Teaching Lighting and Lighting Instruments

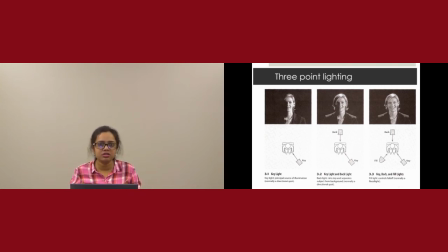And in our studio, we are more learning more about sitcoms, where it is more or less flat lighting, like the one we have in here. So to start with, three-point lightings are three lights basically.
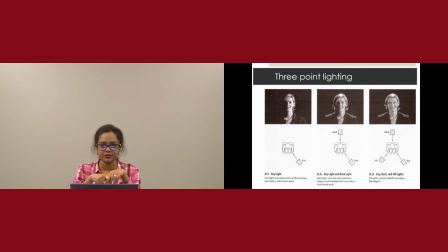So the first one is called the key light. The key light is the brightest light we have on any talent and any given set. So if we take an example of me sitting in here, that would be my key light over there. And the key light is really bright.
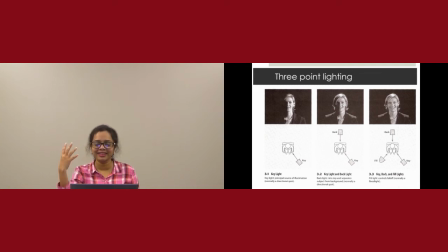So what happens is, if we have the light and then we don't have any other lights, this is exactly what happens. What we see in the first image, the lady here, we have a very dark shadow on the other side of the face. That isn't what we want. So what do we want? We want something to fill in with the key.
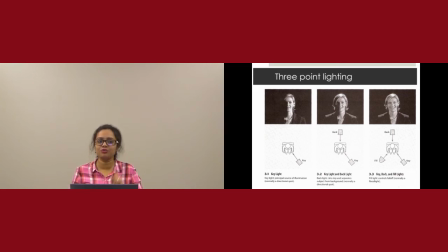And that is our fill light. So I have it right in here on this side. which lights this side of my face, but this one is brighter than this one. So this is the brightest light. My key light is the brightest light. Then I have my fill light, which is a little less bright.
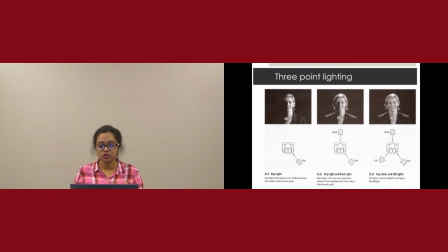But what it does is it kills the shadows. So if we see the third image, it kills the shadows. But the next one is the backlight. Why do we need a backlight? Here my background is kind of like gray, I'd say, and I'm wearing a pretty colorful clothes.
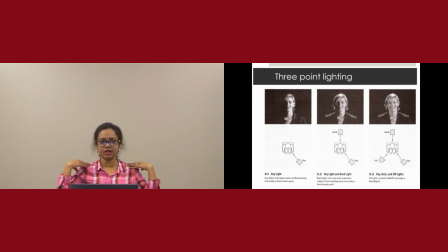So that's why I'm kind of a little distinct. I mean, I am a little distant from my background, but you can see it because I'm wearing a very different color, which is a lot more vibrant than my background color. But that isn't going to happen for all of your productions.
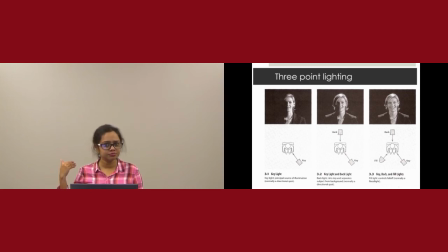So, for example, if you have a dark background and your talent is wearing a dark cloth, what happens is it feels like your talent blends in with the background. So we don't have that sense of three-dimensional images. We feel like it's 2D, it's just flat, and the talent is just a part of the background.
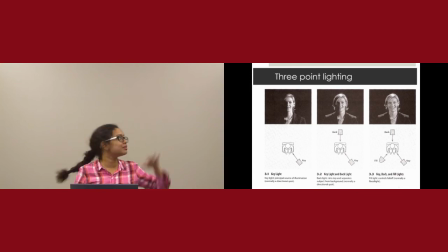That isn't something we want. So that's why we have a backlight, something that lights us from the back and makes us different. Basically, it makes our shoulders look brighter so that it differentiates us from the background.
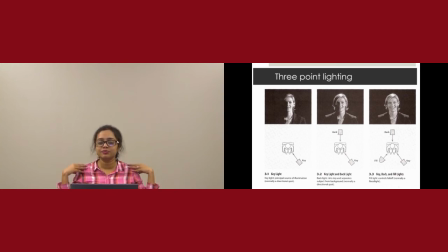If you look at the first image, the lady's shoulder is kind of blended in with the background. If you look at the second image, then we see this light on her shoulder, and that's what our backlight does.
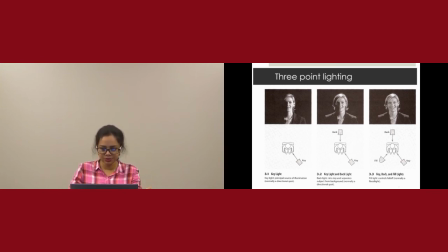Okay, now let's have a bird's eye view of our studio and how it works.
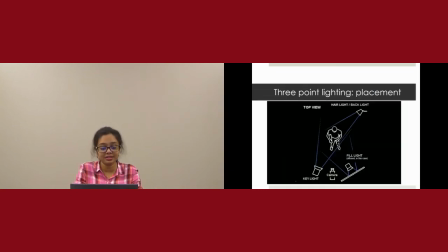So for example, if we have our talent right in the center, and we have our key light, which is the brightest one, from one side, and then we will have our fill light from the other side,
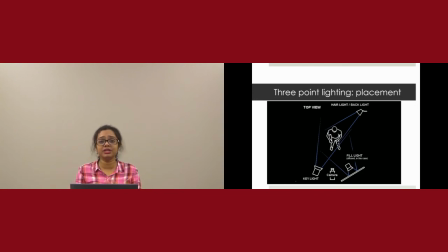and then we have our backlight from the back. And you place the camera right in front of you, exactly where my camera is at this point.
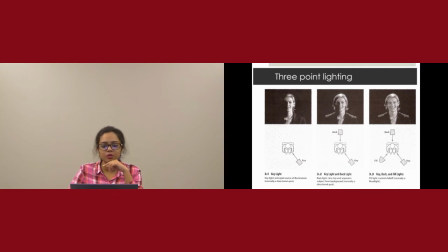And the moment we achieve this kind of lighting, look at the third image, the moment we achieve this kind of lighting, that is called a flat lighting. So where do we use flat lightings? We use flat lightings mostly for sitcoms. Think about the shows like Big Bang Theory, Friends. It's always well lit.
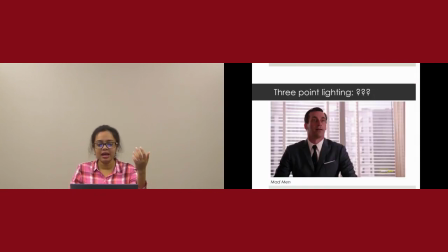So that is what we call is a flat lighting. And this is a good example of flat lighting where you can see the background, you can see the face of your talent, his or her clothes, and this is a good example of flat lighting. The exact opposite to flat lighting is called chiaroscuro lighting.
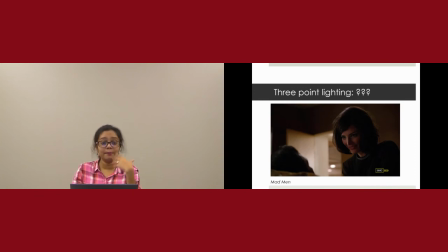So chiaroscuro lighting is basically where parts of the faces of your talents is shadowed. Why do we use it? So the main reason why we use it is to dramatize
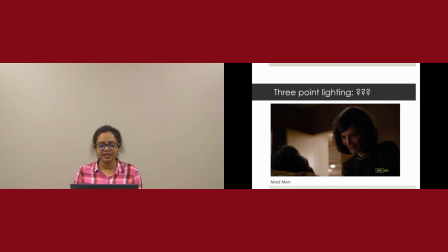the scene and make it look more intense. And there are two more concepts that I will be introducing here is looking at an event versus looking into an event. So the moment we have chiaroscuro lighting, it's more looking into an event.